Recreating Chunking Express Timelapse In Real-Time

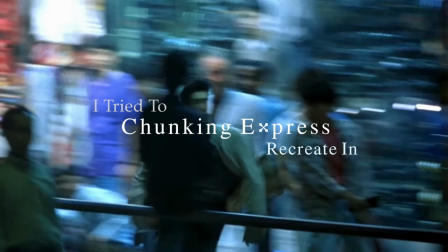(0:00)
I tried to recreate the time warp effect in Chungking Express.
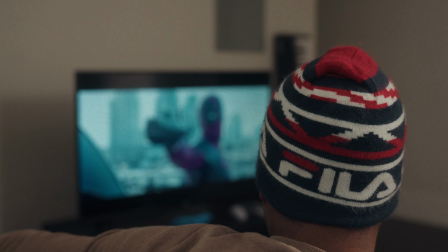(0:03)
After I finished watching Chungking Express, I thought that's a real-time effect that they use is pretty cool and I would like to try it.
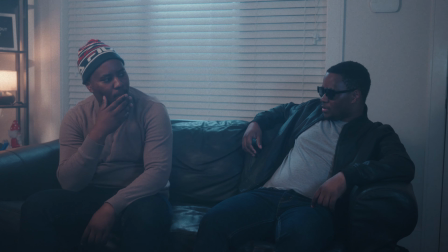(0:10)
But before long, my negative thoughts came in.
So you really think you can do this, bro?
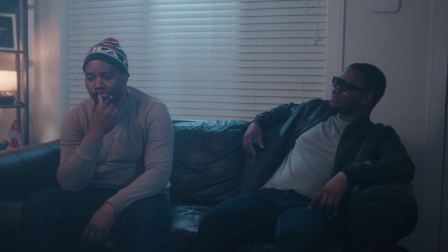(0:16)
In this video, I'm going to show you how I did it and how you can do it too in your videos.
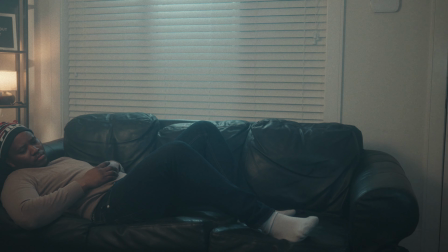(0:22)
Cue the fucking montage, baby. The first step was to watch Chungking Express again.
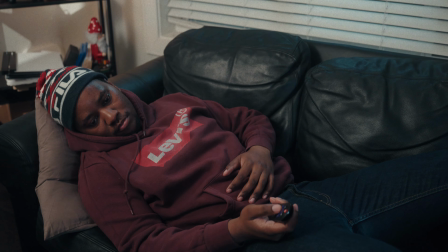(0:28)
The second step was to find out how did they manage to do it, and then figure out if I can actually do it on an FX3.
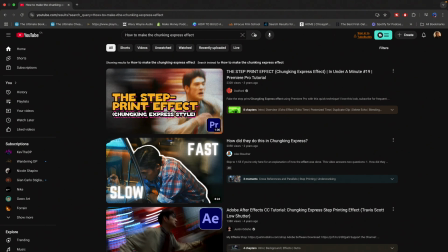(0:37)
Is this something that one person can do, or do I need support?
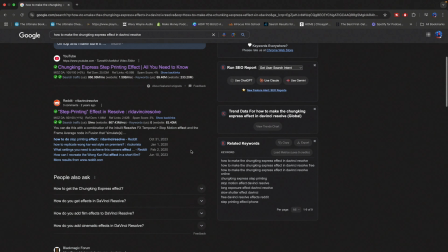(0:41)
After days of doing research, the first method that I settled on was that of playing around with the shutter speed.
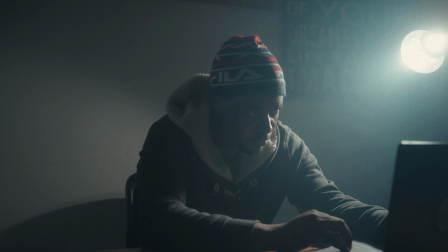(0:47)
Using a low shutter speed means that you get a smeared motion blur.
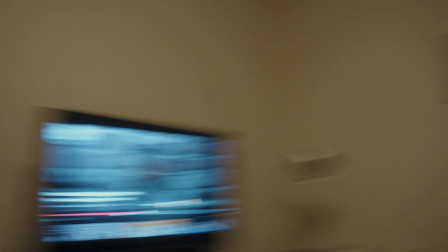(0:52)
Whilst this method works, the subject doesn't stay in focus, which is different from what was done in Chungking Express.
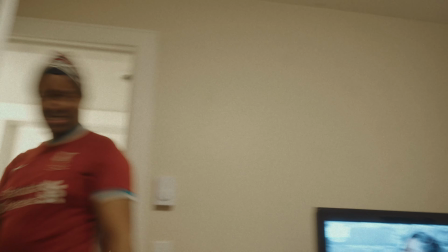(0:58)
So I had to go back and do more research just to see what exactly did they do in Chungking Express.
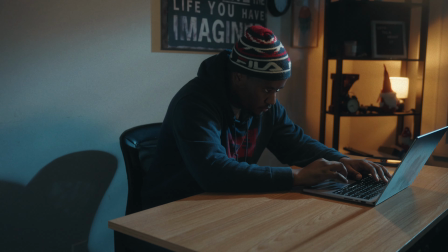(1:05)
With doubt creeping in, I knew that I had a few moments before he convinced me to quit.
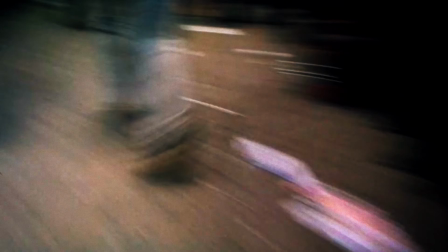(1:10)
After spending more hours doing research, I finally found out how they were able to create this effect.
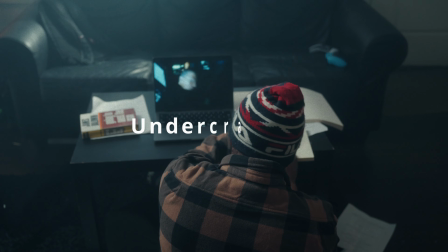(1:16)
They managed to do this by using two cinematic techniques, the first one being undercranking and the second one being step printing.
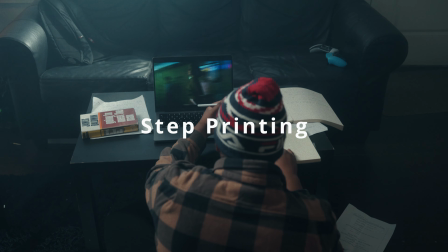(1:22)
Combining the two gives you the effect that was made in Chungking Express.
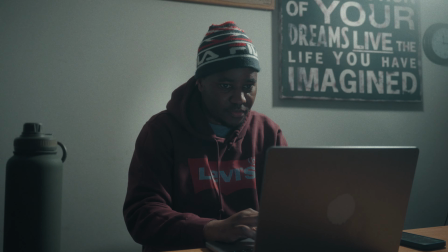(1:27)
The good news is I could achieve undercranking in the camera.
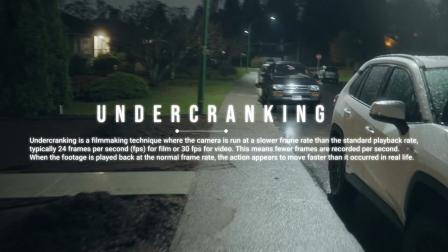(1:31)
Undercranking is a filmmaking technique where the camera is run at a slower frame rate than the standard playback rate,
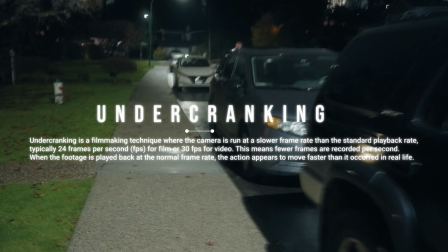(1:36)
typically 24 frames per second for film or 30 frames per second for video.
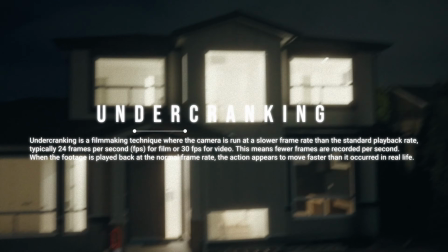(1:41)
This means fewer frames are recorded per second. When the footage is played back at the normal frame rate, the action appears to move faster than it occurred in real life.
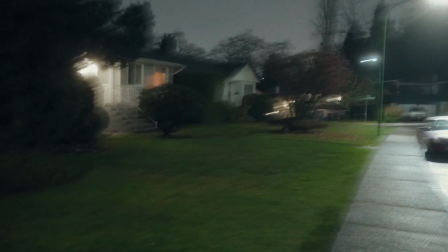(1:49)
Now obviously this is not the desired effect that we are going for.
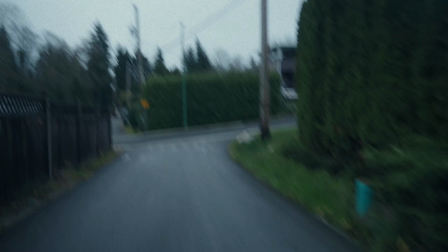(1:52)
In order to get the effect that we're going for, we now have to introduce the second filmmaking technique that they use, which is step printing.
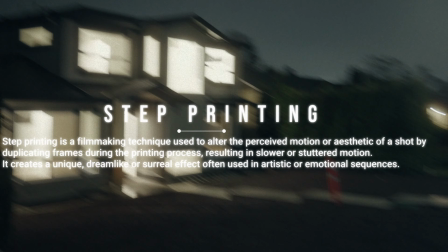(1:59)
Step printing is a filmmaking technique used to alter the perceived motion or aesthetic of a shot by duplicating frames during the printing process,
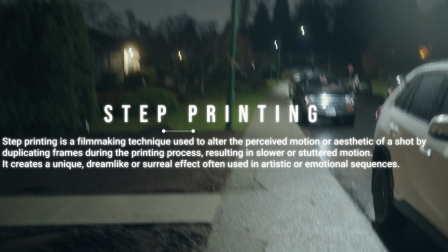(2:07)
resulting in slower or stuttered motion. It creates a unique dreamlike or surreal effect used in artistic or emotional sequences.
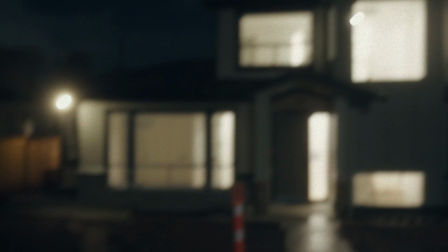(2:14)
The scene is filmed at a standard high frame rate, for example 24 frames per second.
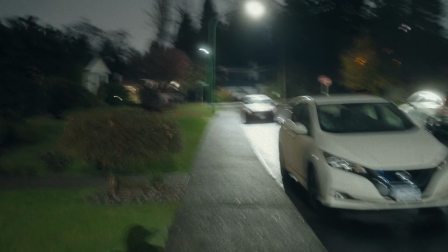(2:18)
In post-production or during printing, individual frames are repeated multiple times.
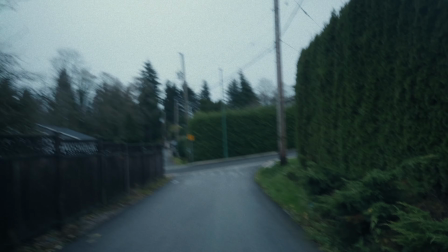(2:23)
When played at the standard frame rate, the repeated frames create a slower motion or strobe-like effect.
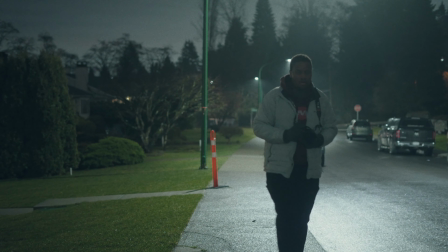(2:28)
By repeating frames, the action appears slower than it was filmed, even if the original footage wasn't shot at a high frame rate.
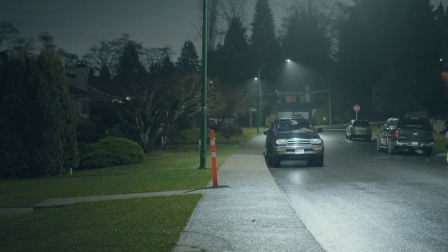(2:34)
The technique can produce a choppy or jerky quality to motion, contrasting with the smoothness of traditional slow motion.
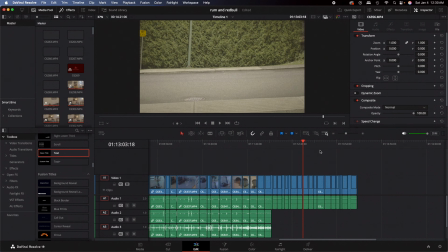(2:41)
In order to achieve this effect in your editing software, you have to do some math.
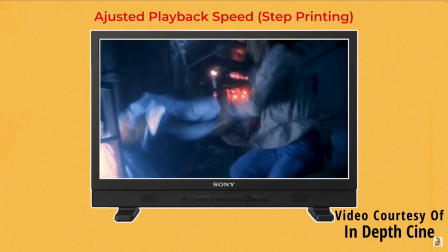(2:45)
Speed to account for the slower frame rate. A playback speed of 24 FPS
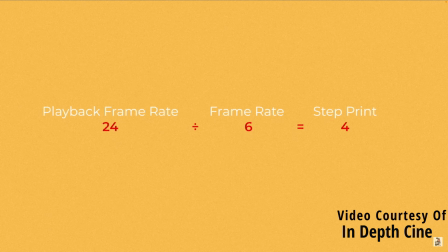(2:52)
divided by your shooting speed of 6 FPS equals 4.
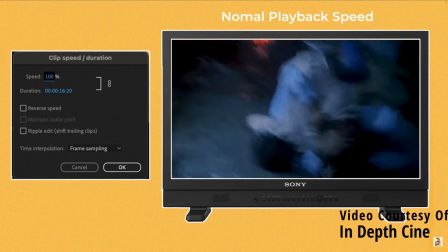(2:57)
In other words, to get back to normal speed, you need to step print each frame 4 times,
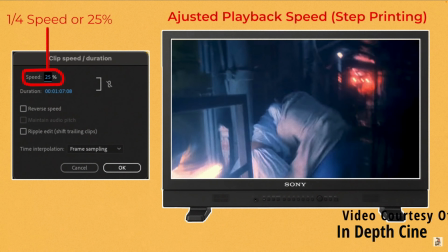(3:05)
or slow your footage down in editing software by 1/4, or 25%.
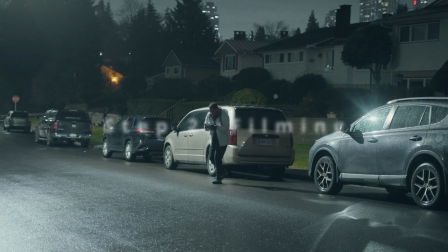(3:13)
With the research part done, now it's time to film.
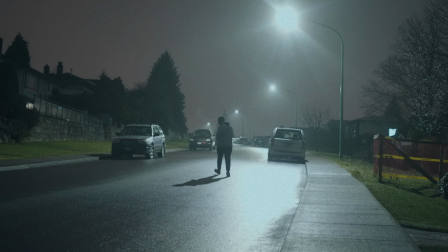(3:17)
After filming myself by placing the camera on the tripod, I realized that I could not create the motion blur no matter how much movement I had in the shot. I went from walking to running, and still I could not replicate Chungking Express.
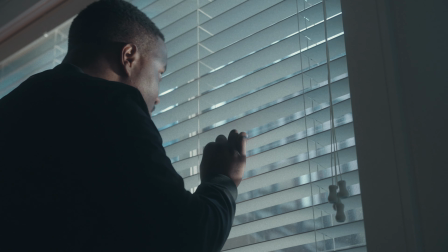(3:34)
After all that hard work, I knew I had to find somebody to film. And this for me is probably the hardest part about this whole process,
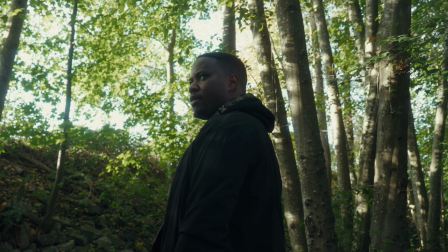(3:41)
because I don't really know a lot of people in Vancouver who are willing to join me for free.
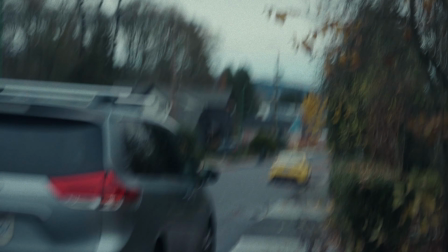(3:47)
So I set out on a journey to find someone, anyone, anyway.